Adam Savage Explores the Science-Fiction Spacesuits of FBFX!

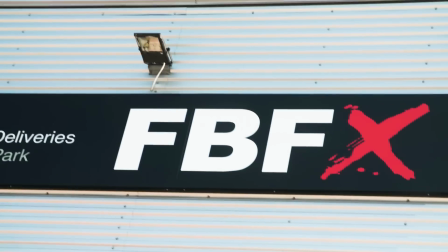[0:04]
Hey guys, Adam from Tested here. I am at FBFX Special Effects Studio in London, and you might recognize this.
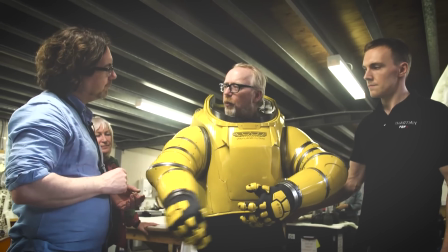[0:11]
If you remember, Tested covered FBFX's incredible work on Alien Covenant when we visited the set last summer,
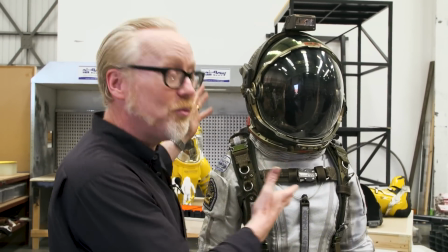[0:18]
and we covered the suits that they built for that film. And the reason one's here is because I wanted to go into a little more detail,
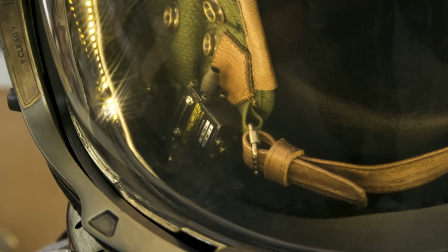[0:26]
specifically into the beautiful details that make these things look so real and look so genuine on camera.
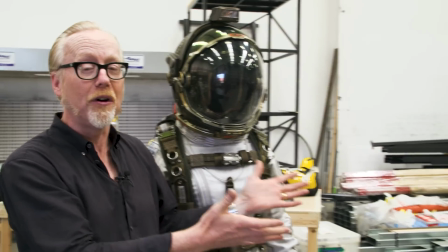[0:32]
I'm here with Tom Stratfield Moore from FBFX.
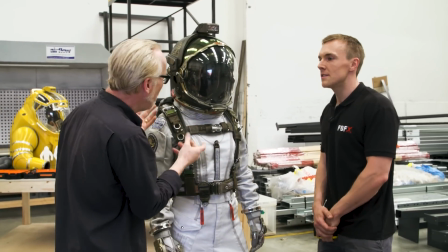[0:35]
Tom, will you give me a little guide into how much you guys layer into these things to make them look real?
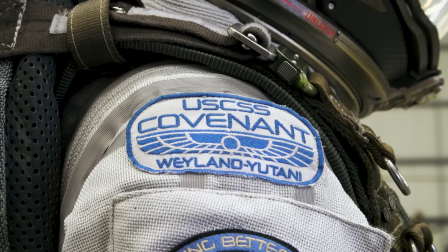[0:43]
Well, there's many parts, many materials. We've got carbon fiber, we've got etchings that cover the whole thing.
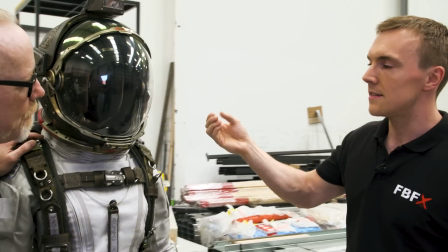[0:49]
All the little details just sort of add sort of a little bit more realism.
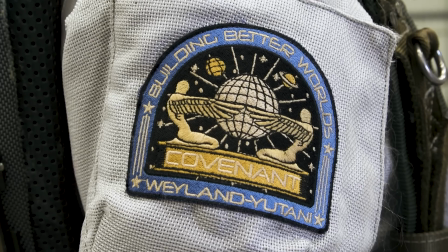[0:54]
You know, you can't really pick them up on camera, but all those little bits just add up to like a sort of a great looking product, really.
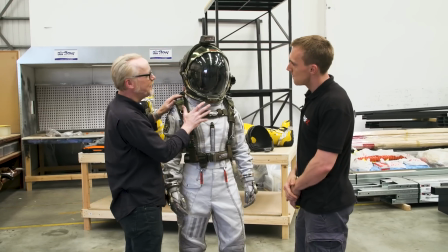[1:01]
And also a ton of lights. I don't think we turned the lights on to the full effect when we were in Australia.
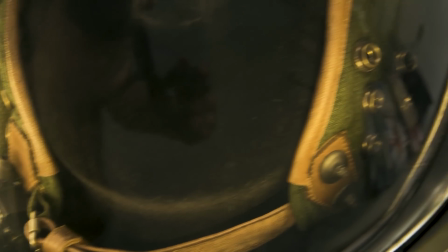[1:07]
We've got lighting around the band, around the front, headlight.
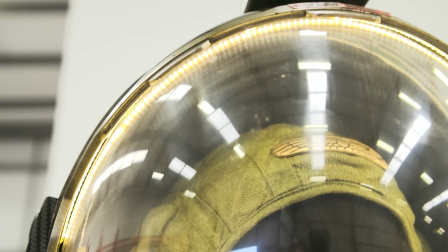[1:12]
We've got some tail lights at the back, orange tail light.
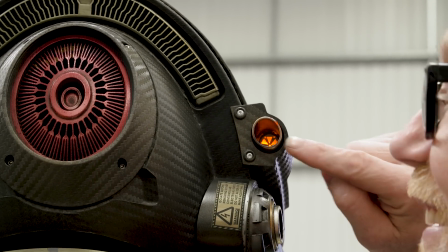[1:15]
This is almost like you should stop looking at me and just start like zooming in to this crazy level of, am I right?
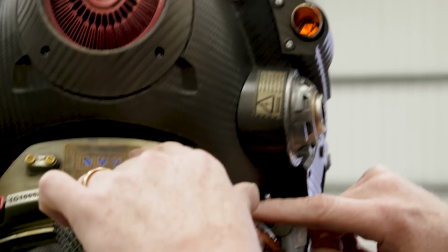[1:23]
A lot of this is like etched brass. It is. Little etched brass panels everywhere.
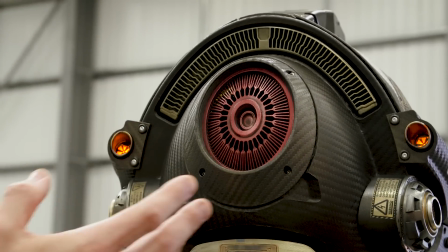[1:30]
The centerpiece looks like a fan. It is actually a fan. It's bringing air into the helmet to help the actor.
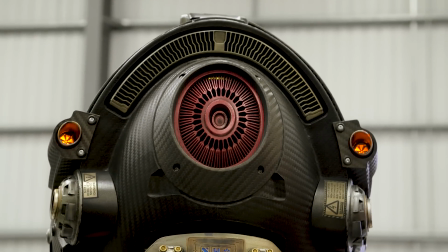[1:35]
So this is actually part of the cooling system. It is. So instead of being in the backpack, you guys have put exactly, it.
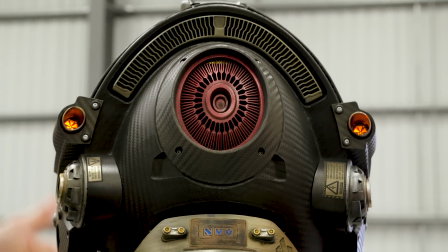[1:41]
Exactly. Yeah. But I mean, most of the actors do like we can pop the front, bring the visor up, get the air in.
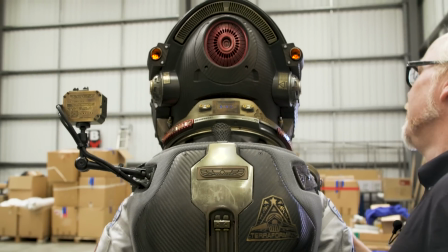[1:48]
A few actors get claustrophobic, but that just helps with the airflow and the heat.
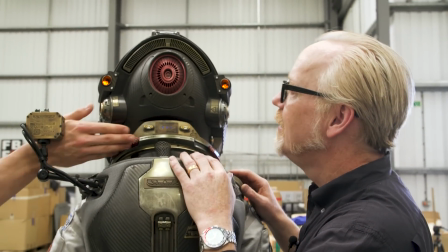[1:52]
And yeah, we've got locking ring, so this slides open.
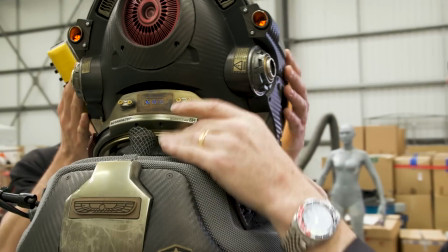[1:57]
Ooh. And close, so you can bring the helmet on and off. I closed that one.
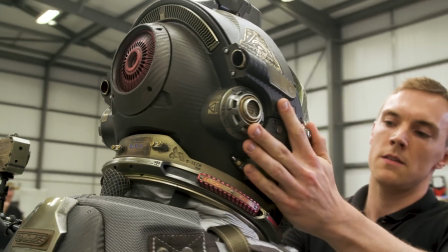[2:03]
There we go. Yeah. So you bring the helmet on and off like that, like so. And it stays lit, so it's yeah.
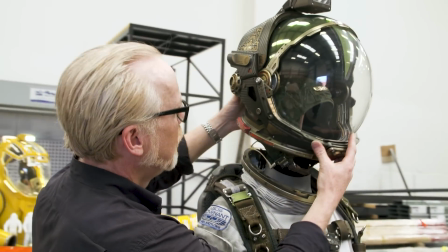[2:08]
Oh, I just. Yeah, you can lift it. Oh, it's powered by the, oh my God.
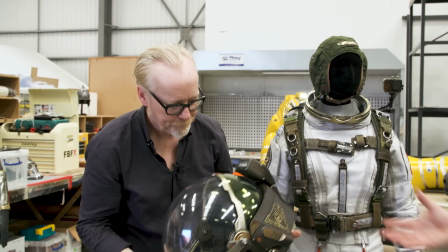[2:12]
Yeah. And you can feel it's relatively light. It's all carbon fiber body.
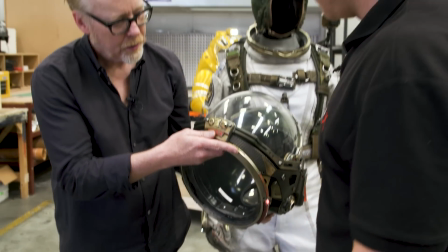[2:18]
The main weight's in the visor and in the dome. We've got working mechanisms at the front.
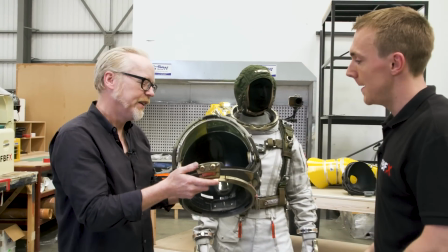[2:26]
The catch opens, brings the visor up. Okay, I want to go over here and take a look at this table here.
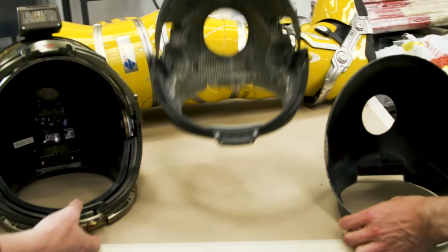[2:32]
Do. You can see and feel how light the panels. That's just the shell. That's just the carbon fiber shell.
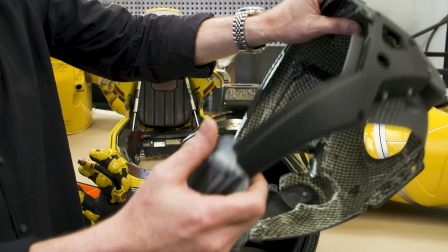[2:37]
And you guys are, wow. And you can feel how rigid it is, how strong it is.
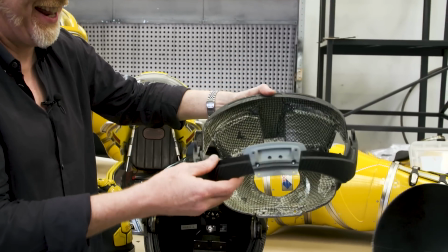[2:42]
Yeah. It's fine. A little crack, but it'll be fine. This is only a few ounces.
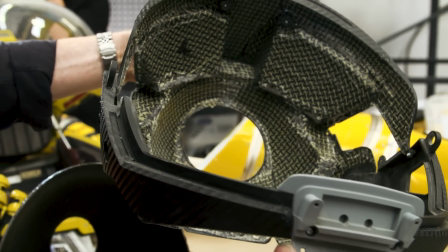[2:49]
Yeah, I mean that's like a few different pieces put together. This is one solid panel.
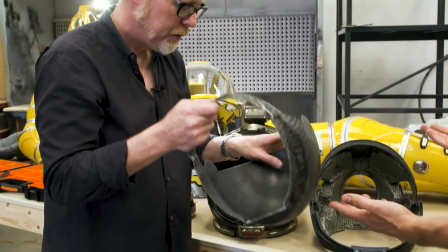[2:55]
Right. Together they're very light. It's mainly the visor and the dome.
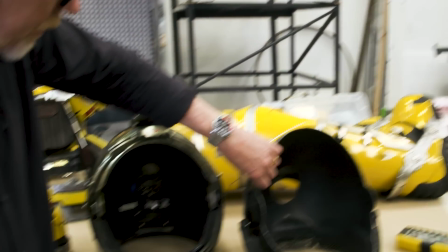[3:00]
So about 3 mil thick, and that's where the weight is.
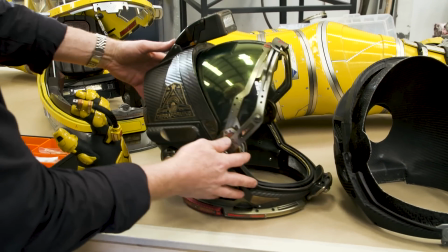[3:03]
But overall, it's a much, much lighter helmet than, say, a full cast, you know, like a full vacuum cast.
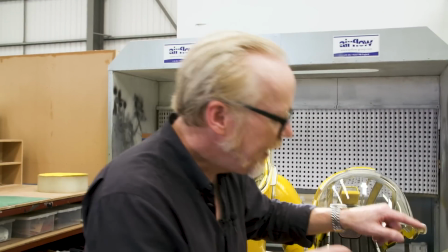[3:10]
Right, cast in resin. Exactly. And that's easier on the actors. Exactly, yeah. But then every single one of these badges and stickers, come on over here,
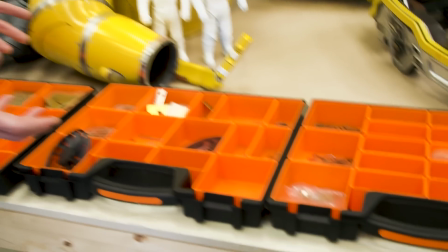[3:20]
is a separately designed and etched piece, and you guys have to chronicle.
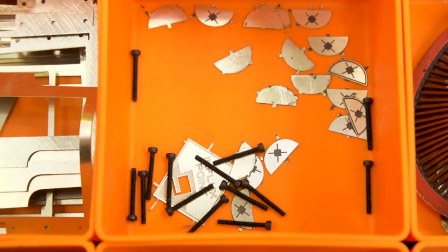[3:25]
So this is a very small number of the amount that actually we had. This is a sort of Michael Mooney, who's an associate costume designer.
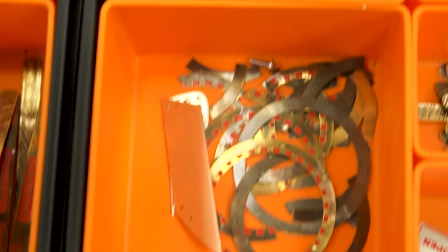[3:33]
Sort of his baby, his ideas. A lot of these are his designs, and they just add another element to it.
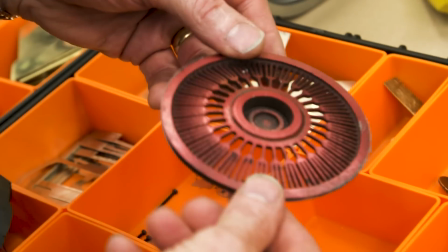[3:40]
You know, just a little bit of detail, a little shine. It just makes it look like a real product. So these three bins full of stuff.
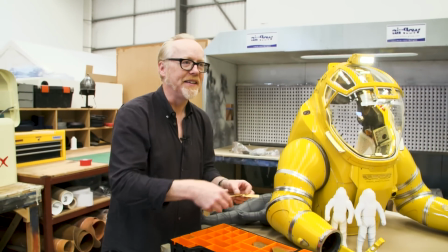[3:46]
This isn't the total amount that you had in the costume. Not at all. We had a lot.
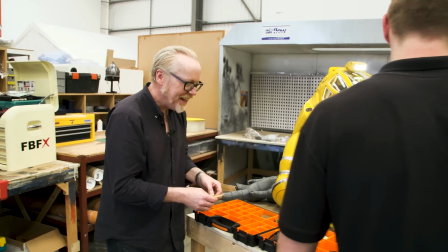[3:51]
We had hundreds. You could almost cover the entire thing in etch panels, really, almost. And every single one of these is Michael or somebody designing this in the computer.
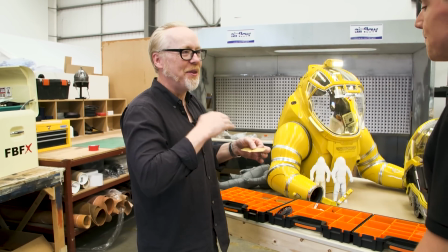[3:59]
Yeah, on the computer. Sending it out to a brass etcher. Then it gets a paint treatment. Then it gets a weathering treatment.
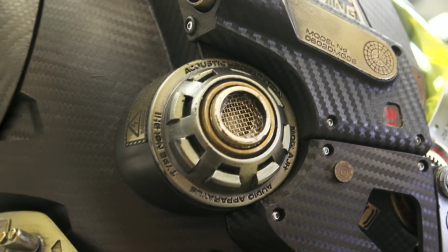[4:04]
And then it goes. And then it's just perfectly glued on, you know, with some. You guys are insane.
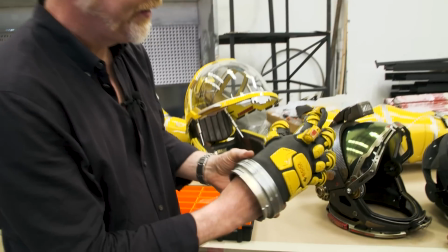[4:09]
This is one I wanted to point out. So this is the big yellow hard suit that I wore.